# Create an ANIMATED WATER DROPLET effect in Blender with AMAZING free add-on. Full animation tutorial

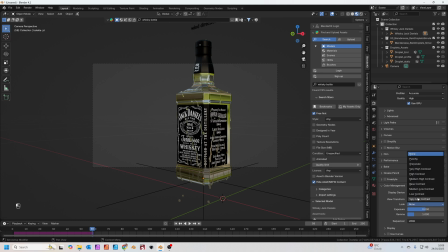[4:07]
If you scroll down to under the color management, you can set this look to medium high contrast, just to give a bit more punch to the image. Secondly, if you go to your output properties, we're going to change the resolution from 1920 to 1920 to make it a square format.
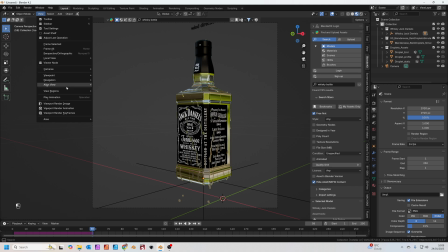[4:24]
And then if you go to view menu and just go to navigation, walk navigation, you can actually move the camera view around with the mouse and then use WASD and D to move around, backwards and forwards, left and right, like just like in a computer game, and the Q and E keys to move up and down.
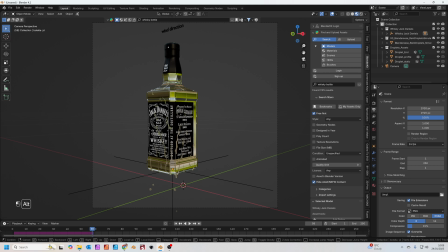[4:44]
Now, if these are moving a bit too fast for you, I think they are, you can hold down the Alt key at the same time and they'll move basically a bit slower. So I'm just gonna basically move the camera view just so it centers this in the frame. So we're going to basically now add some lights to the scene.
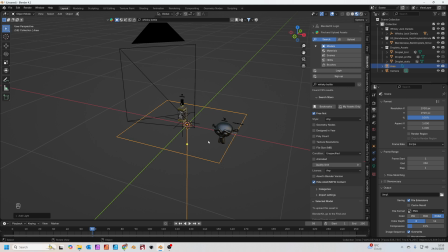[4:59]
So I'm just going to press Shift and A to add an area light. What I'm going to do under the light setting, instead of being square, I'm going to change it to a rectangle. I'm just going to change the shape from 0.1 to 1 to make it a long,
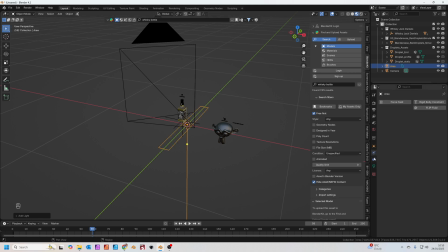[5:14]
tall rectangle. And then we're going to add a constraint. I always forget where these are, constraints. And basically we're going to track to, and we're going to set the object to be the whiskey bottle. Now you'll see, if I press G to move the light,
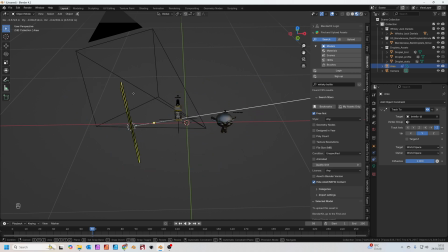[5:31]
doesn't matter where we put it now in the scene, it's going to point at the whiskey bottle, saves a load of time. So I'm just going to press 7 on the number pad to go to top view. I'm going to press G to grab. I'm just going to move one light to the left side. Press Shift and D to duplicate that light.
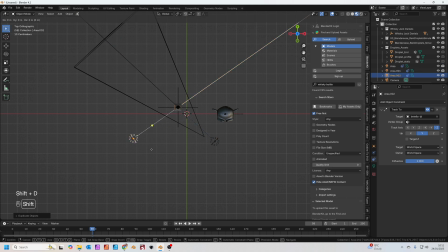[5:47]
We're going to move one to the other side, and then Shift and D one more time, and we're going to move one to the back. So basically we've got now three long, tall, thin lights.
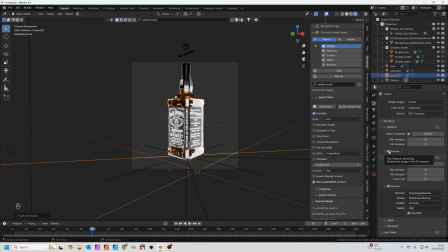[5:58]
And if we go to the camera view and look at the render view, make sure we've got denoise selected in the viewport, it starts to look like this.
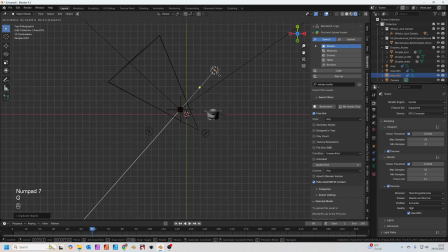[6:07]
I think those lights are a bit too close, so I'm just going to go into top view and just move them all a bit further away because they're just a little bit bright at the minute on the bottle.
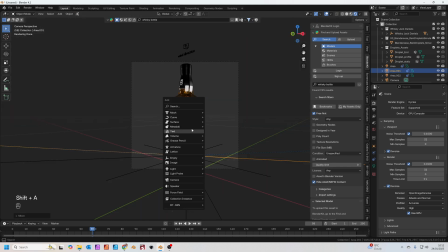[6:15]
Let's add in a background. So Shift A, going to add in a mesh plane.
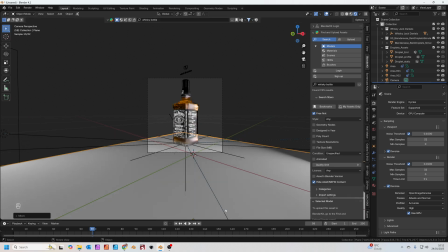[6:22]
I'm just going to press G to grab, Z to move it on the Z axis. With the mesh selected, press Tab to go into edit mode.
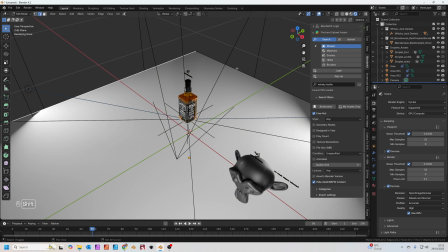[6:29]
You want edge select to be there. Click on these two edges, basically the edges opposite the camera view.
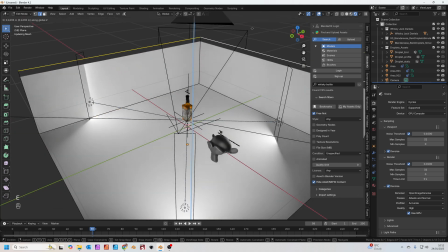[6:36]
E to extrude, Z to extrude on the Z axis, just pull those up.
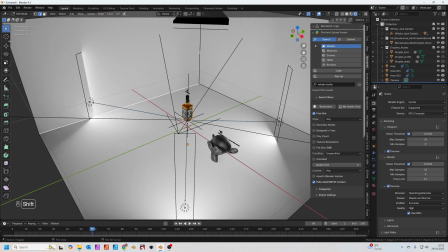[6:41]
And then what you can do, you can hold down Shift and select these three internal edges of the box.
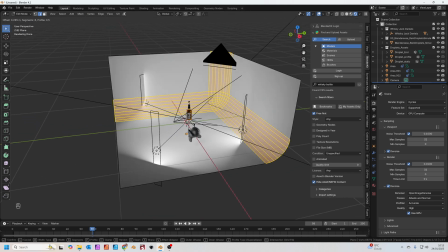[6:47]
Press Control and B to bevel them. Roll your mouse wheel a few times to give some extra bevels.
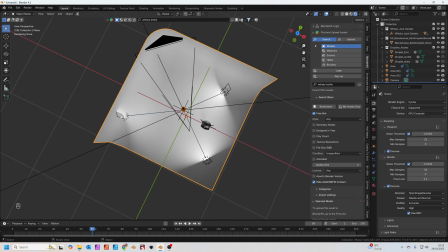[6:53]
Tab to come out of that. Just seeing that these edges intersect slightly with the light, so I'm just going to press 7 and press G to grab.
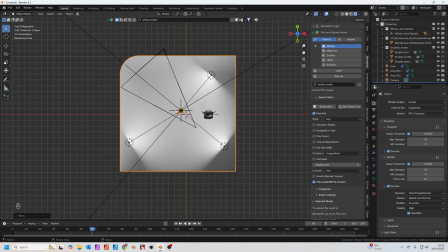[7:02]
We're just going to move the background just so those lights are within the boundaries of the background.
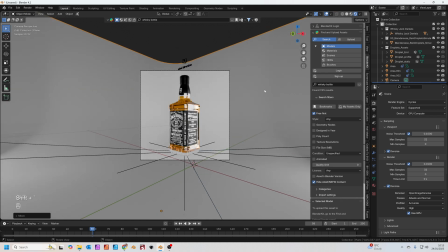[7:07]
I think one final touch I'm going to make is just going to change the color of this background to kind of match the whiskey bottle.
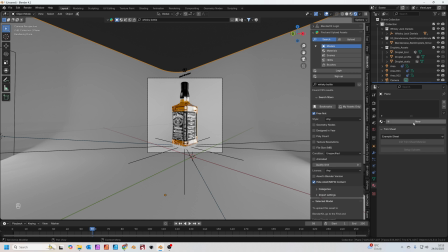[7:14]
So if we click the background, go to the materials, we're going to add a new material. But all I'm going to do with the base color, I'm going to
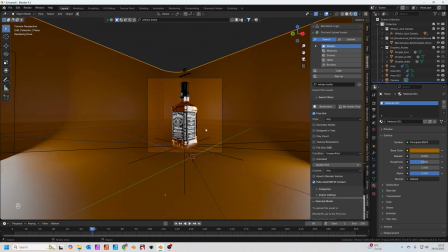[7:24]
basically click the eyedropper, click on the whiskey, and we'll pull a color from that whiskey. If you right click on this background and just change that to shade auto smooth, it gets rid of these lines here.
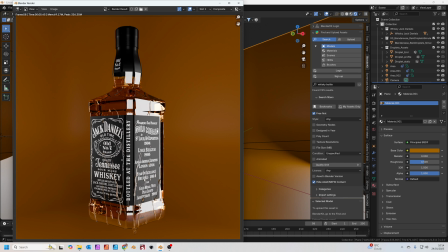[7:35]
If I press F12 to render now, we've got this really nice kind of render with these lovely water droplets, and they're going to animate really well.
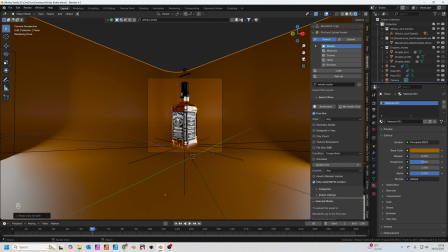[7:43]
If you haven't saved your work, it's a good time to save it. And we can add in a quick camera animation just to finish this off nicely.
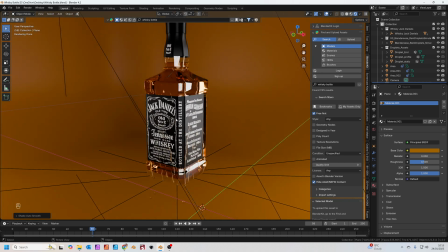[7:50]
So what we'll do, I'm going to shift and right click on the bottle to put the 3D cursor on the bottle.
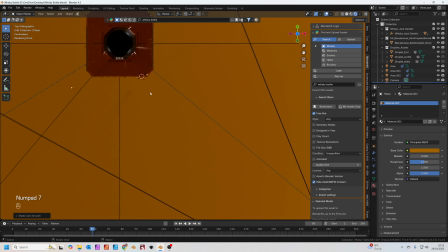[7:59]
In fact, let's move it onto the center of the bottle. So 7 on your number pad for top view.
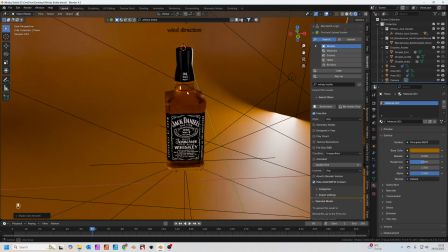[8:05]
Shift and right click on the top of the bottle. That moves the 3D cursor to there. Shift and A, we're going to add in an empty. Let's make it a cube empty.